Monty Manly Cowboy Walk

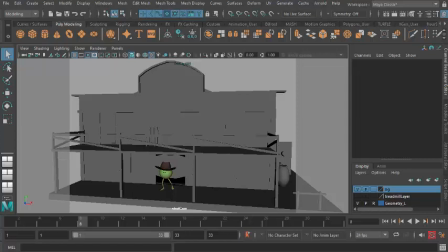So in this short video, we're going to show how to have Monty do a manly walk. And you can see, here's one I did earlier. This is essentially beginning with the just plain old vanilla Monty walk, the one I did a couple of days ago,
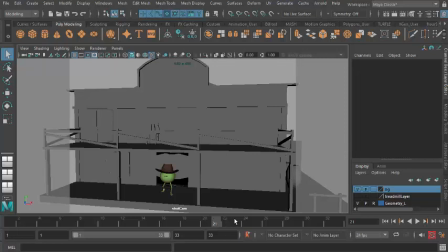which you should watch before doing this video, because you want to make sure that you start with just a plain walk cycle using Monty, and then we're going to adapt that to give him this kind of bow-legged kind of John Wayne walk.
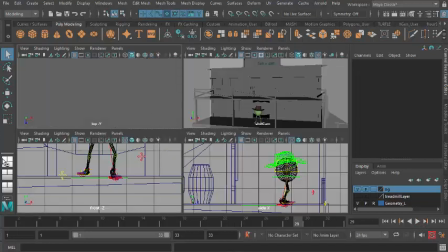So that's what we're going for here, is a kind of, if I just go to the animation multi-view,
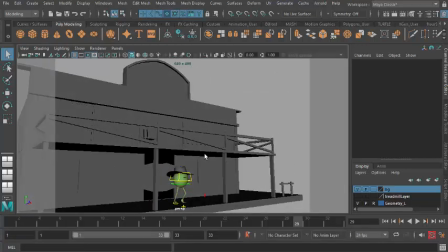go to the perspective window, which I've imported this silly kind of Western set,
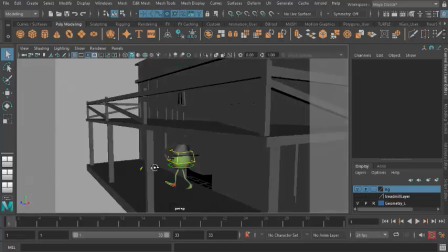and given him a cowboy hat. And, you know, you don't have to do any of these things, but it can help,
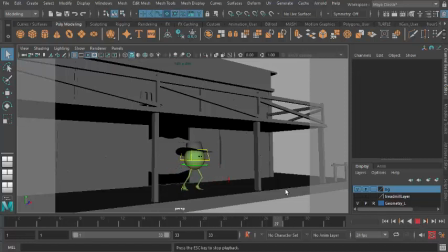because if you're trying to create a kind of character, in this case, it helps to have a little bit of a set going as well.
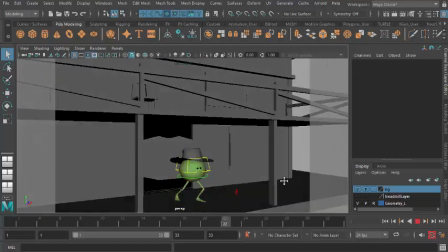Now, all I've really done to this walk to make Monty feel masculine
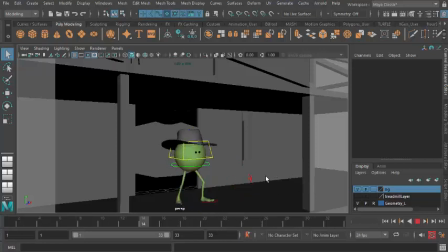is I've given him a cowboy hat, I've stuck him in a Western, and I've given him more up and down in his walk cycle,
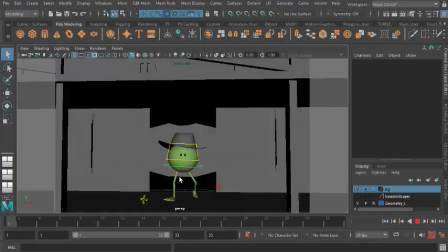and I've spread his feet apart and given him more kind of side-to-side motion, which sort of replicates the swing of a kind of
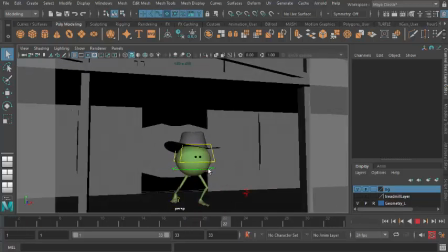John Wayne in the shoulders, because in general, if you're going for a kind of more masculine walk, you're usually seeing more motion in the shoulders. If you're going for a more feminine walk, there's usually more motion in the hips.
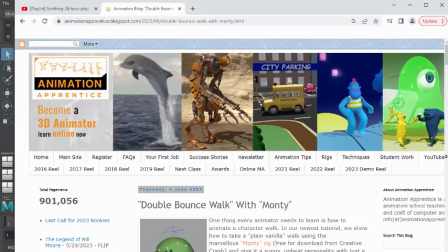Just to give you an idea of what I'm talking about, if I go back to the blog, his today's blog post,
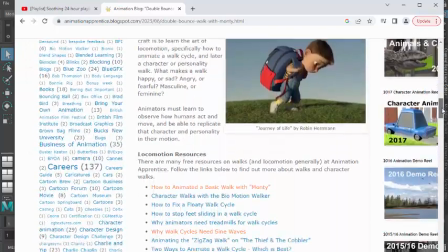Double Bounce Walk with Monty, but if I scroll down and look at some of these resources
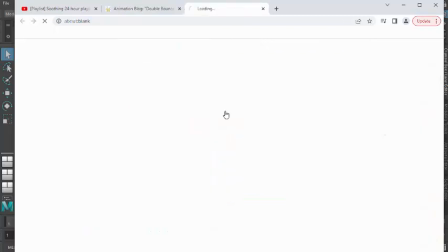on character walks, you can see there's a link here to the Biomotion Walker,
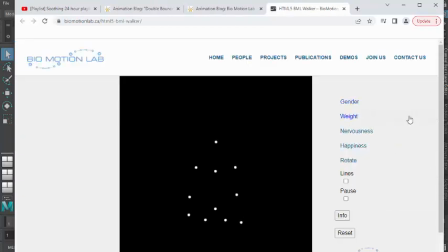which is a really helpful biomotion lab based in Canada, I think.
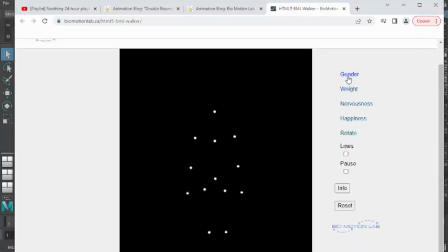And you can actually, there are various sliders you can use here. The one we're interested in is gender, and there's a slider which will allow you to make this walk feel masculine or feminine.
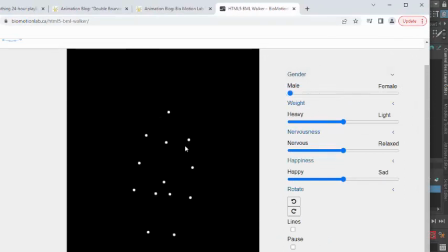So if you slide it over here, you can see there's very little motion in the hips there, lots of motion in the shoulders. If I slide it back over to the female side, you can see there's very little motion in the shoulders, much more swing in the hips.
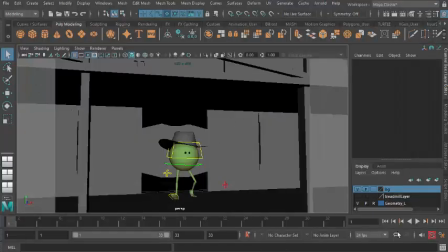Now, Monty doesn't have hips as such, because he's just a green pea with legs. But if I move his feet apart, give him more up and down, give him some side-to-side motion,
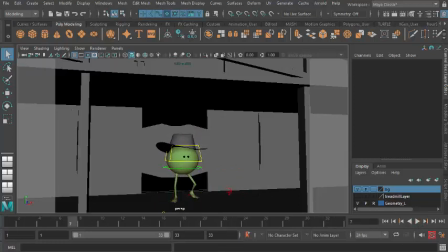and give him a hat, we should be in good shape. So I'm going to go back to my basic walk cycle and start from there.
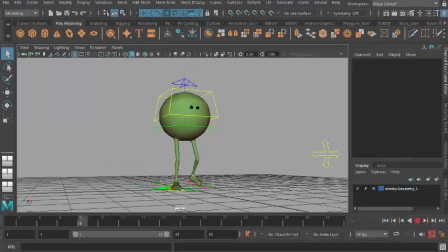That's the one that I animated a couple of days ago. Okay, so here we have Monty just walking along, minding his own business. It's just a plain vanilla walk. It's got very little character or personality to it, but hopefully it's looping pretty successfully and doesn't have any major mistakes.
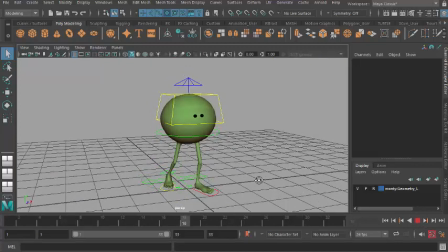So how do we make this look like a kind of blokish, manly walk? Well, the first thing we can do is to move the feet so they're wider apart, so that Monty's going to take bigger steps.
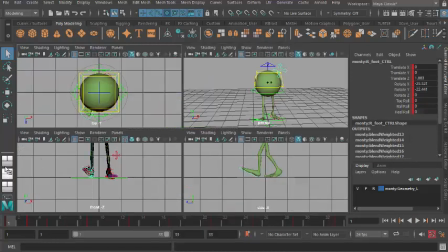So let's just go to the animation view.
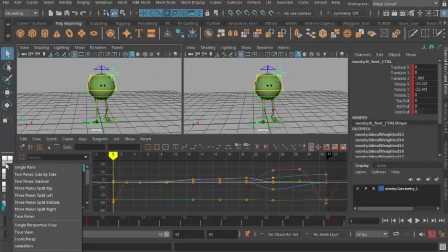I've got that saved there in my, I can right click on these little buttons on the left, but if you want to get there yourself,
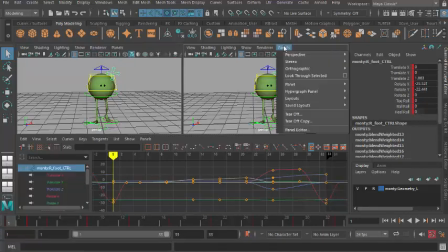you can go to panels, layouts, three pane split top, and then customize your viewport accordingly.
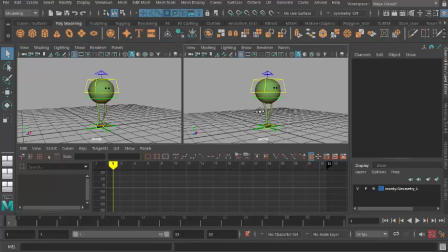But I hope you already know how to do that in Maya. Now, so we want to move these feet apart. So let's grab his left foot
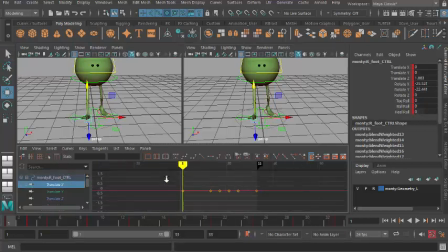and press W for move and translate X. I'm going to zoom out a little bit, and I'm going to grab that whole curve, and I'm just going to move it down a little bit so he takes wider steps. And I'm going to do the same thing with his left foot.